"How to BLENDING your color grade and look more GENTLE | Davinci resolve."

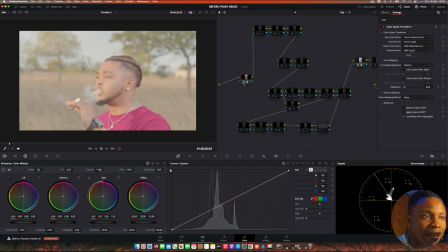So sometimes I used to make it like as log, and then I cheated to ARRI just like that. But today I was like, okay, let me try to do something extra, like convert from as log to ARRI, but log C, not log 4, and then into my output, and then I put it a log 4,
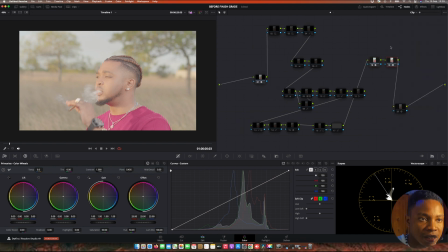and then I just did the Cinnamon frame. After did the Cinnamon frame, I just did my codec, and then I just did my correction.
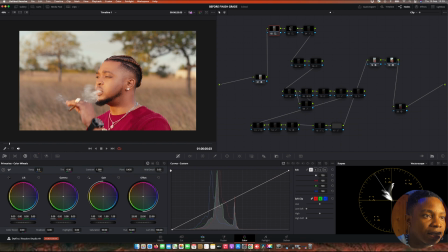This is my exposure. And then I did my contrast, the normal thing that we used to do. And here is my compressions, the gamma, the contrast compressions. And then here is a little bit of balance or white balance. I did just controlling because it was too much warm.
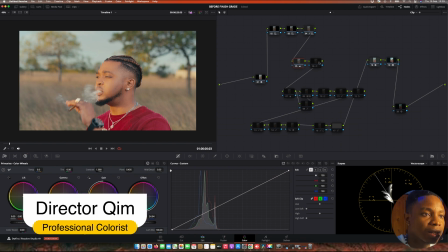And then I put it into the cool pot. And then I did my saturation just like this.
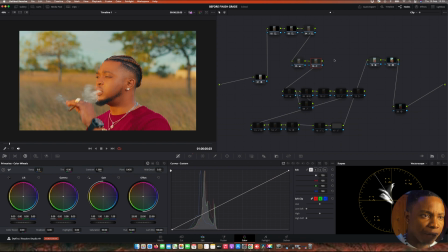But before me do this thing, I just did the answer. I used the answer because I wanted to get that fame. All right, you can ask a lot of questions. Why I just did the codec from DaVinci and then I used the answer at the same time.
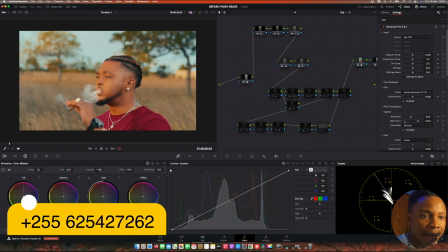All right, here it is. The answer pro has a print. Here it is. It has codec 2383 print film.
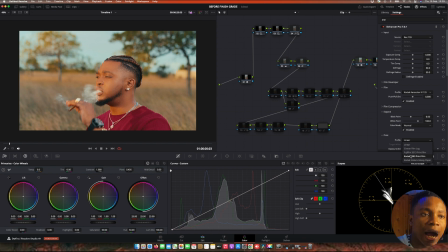So I was like, instead of me using this print from DaVinci, let me use another print from DaVinci itself. So this is the print from DaVinci codec print, and then this is just the DaVinci that's give me the film tone, which is codec Arri color 425. So that's one.
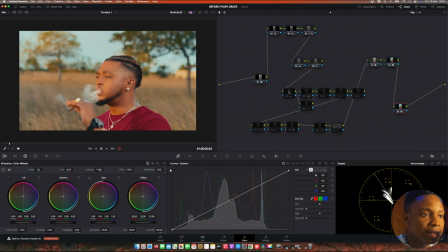That is give me a nice better place. And then what I did is just I did another white balance after the saturations, and I found out my picture, it's give me so much warm, so I want to neutral a little bit. And then here is just a place that I balanced the green, because the green was very cinematic.
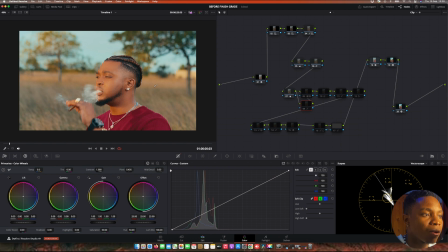The green was very warm green. The film was very burned. So I was like, okay, let me try to make it cooler so that it can look a little bit pure green.
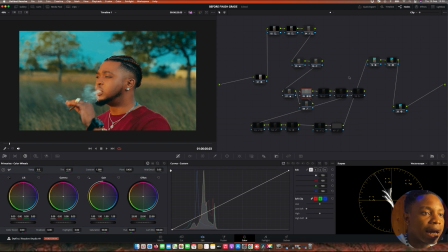And then this is one of my loot package. You guys know about this thing. And then what I did is just add another saturations, just like this. This is one, I never increase saturation. I just decrease the saturation like this one. I reduce the saturations. And another thing, sorry, I'm sick a little bit.
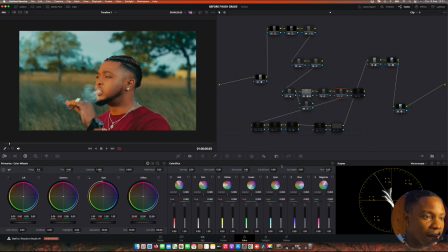And another thing is these plugins. What I did more here is just, I think it's all about to desaturate the blue from the sky, because the loot that I use is increased more of a blue tone, so it's a little bit look unnatural.
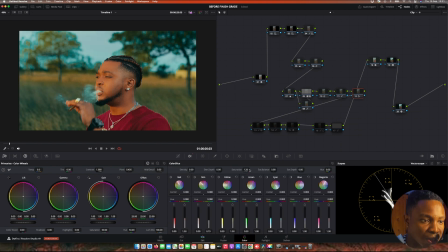And then I did the same thing, I added saturation here. Now I added saturation, and then I reduced the part of a skin tone because it was oversaturated. And then another thing that I did is just I play with the masking tone. As you can see, I used the QT chart to make me get into my skin tone perfectly.
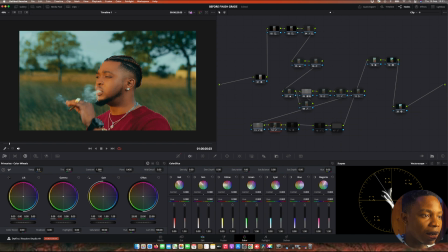And then what I did next, let me see, this one is cleaning my background. My green was so much, so I had to clean it. And another thing is this contrast pop to give me the detail boosting.
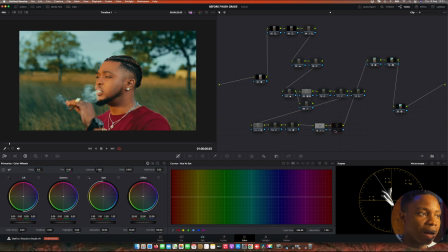And then we did a vignette for subject and backgrounds to make this display between them. All right, so I think about grading is this is the type of grade that I wanted.
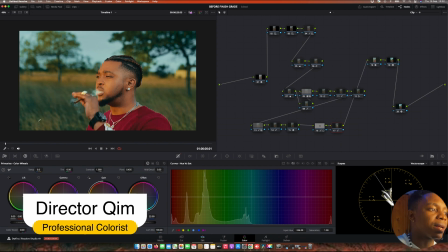So let me show you something that's make me creating this tutorial today. Here is a problem.
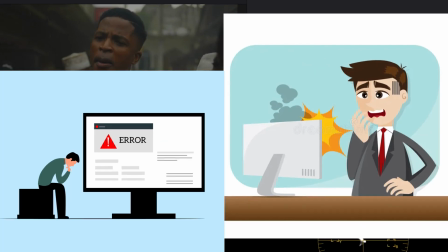A lot of beginners, they struggle in how to make color grading as pro level. YouTube itself can never pull up to that level.
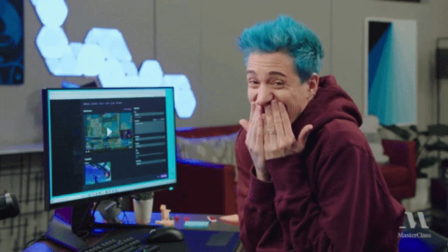Director Kim came up with the massive masterclass phase 1 and phase 2, which is the phase 1 has 3 parties, and each of our parts has long pause video.
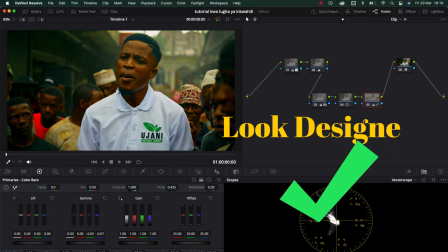Having an issue with the color senses, color management, creating different looks, fixing problems, how to balance proper your footage,
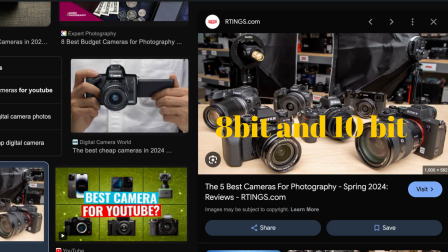shot merging, dealing with the small budget camera, everything you need to know from DaVinci Resolve,
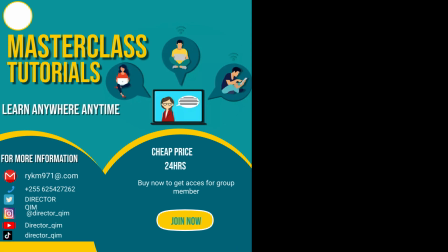masterclass has deep explanations.
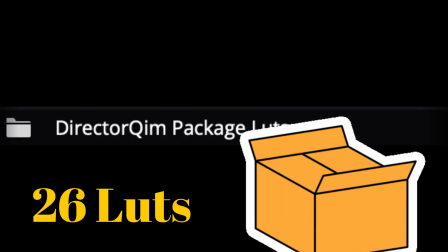If you really struggle with a way of creating look, Director Kim never seen enough till he made the 26 LUTs, which is has look DNA and skin tone LUT and color separations.
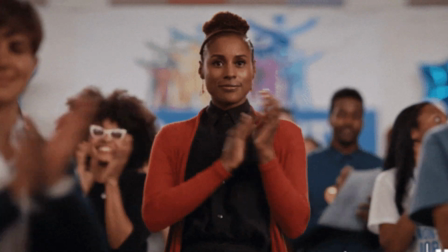DCTR power grade also available. Director Kim really wants to shift you into next level.